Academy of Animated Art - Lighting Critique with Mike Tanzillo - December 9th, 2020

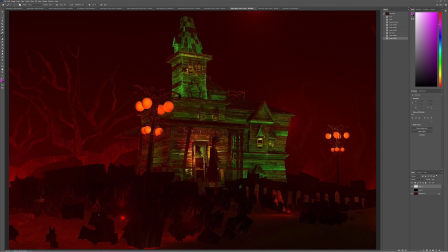So this kind of overall red haze is cool, but maybe it's a little bit too much. This overall green on the building is cool, but let's figure out where it's coming from and where it's affecting. These light bulbs are cool, but like are they going to be the dominant light source?
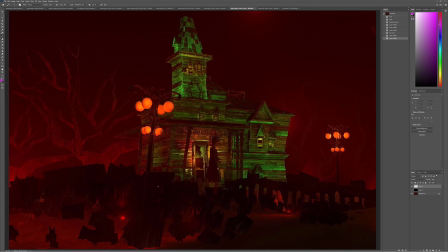Are they a secondary light source? Are they going to hit the house? Are they going to hit these things? So it's really thinking about your lighting in terms of storytelling. So, but this is a great start. I'm really excited to work with you. All right, Kat.
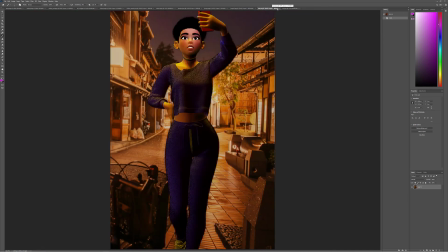So I know that you're waiting on the new system. It's in your area. It's coming soon. We're so excited. So I don't want to give too many notes on this because I know things are going to be changing soon. But I do think that your key to fill is better.
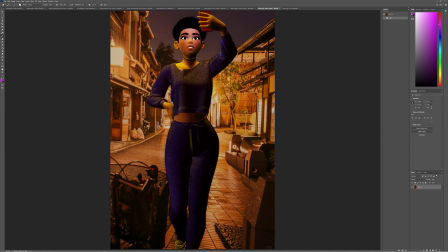I do like that we've got more focus on her face and there's more darkness down here. The light from the phone allows us to do that. I would say that even though the character is looking pretty straight on with it, the phone is a little bit favored to this side.
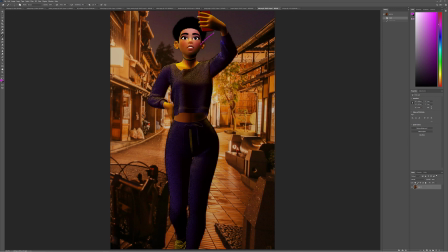So the light coming at her from the phone should feel a little bit more screen right leaning. So it's a little brighter on this side and going darker over there. If you need to push it a little bit further to the right than the phone is actually positioned, I would do that because it's more important about how it looks.
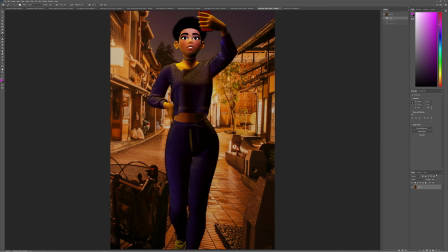And again, this is a very small light source, so it's less about that it's emitting light and more that it's about appearing in her reflections and specularity across her face. But yeah, so I will leave it at that, but I'm really excited to see what this looks like with the ray trace shadows and everything in there.
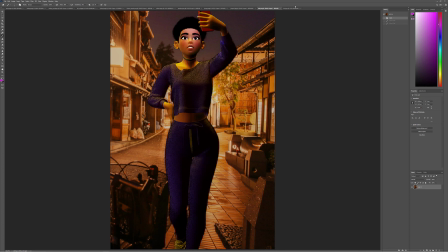All right, so that's everything for today. If you all have any questions, please feel free to reach out, and I look forward to seeing where you guys are tomorrow. All right, talk to you soon. Happy lighting.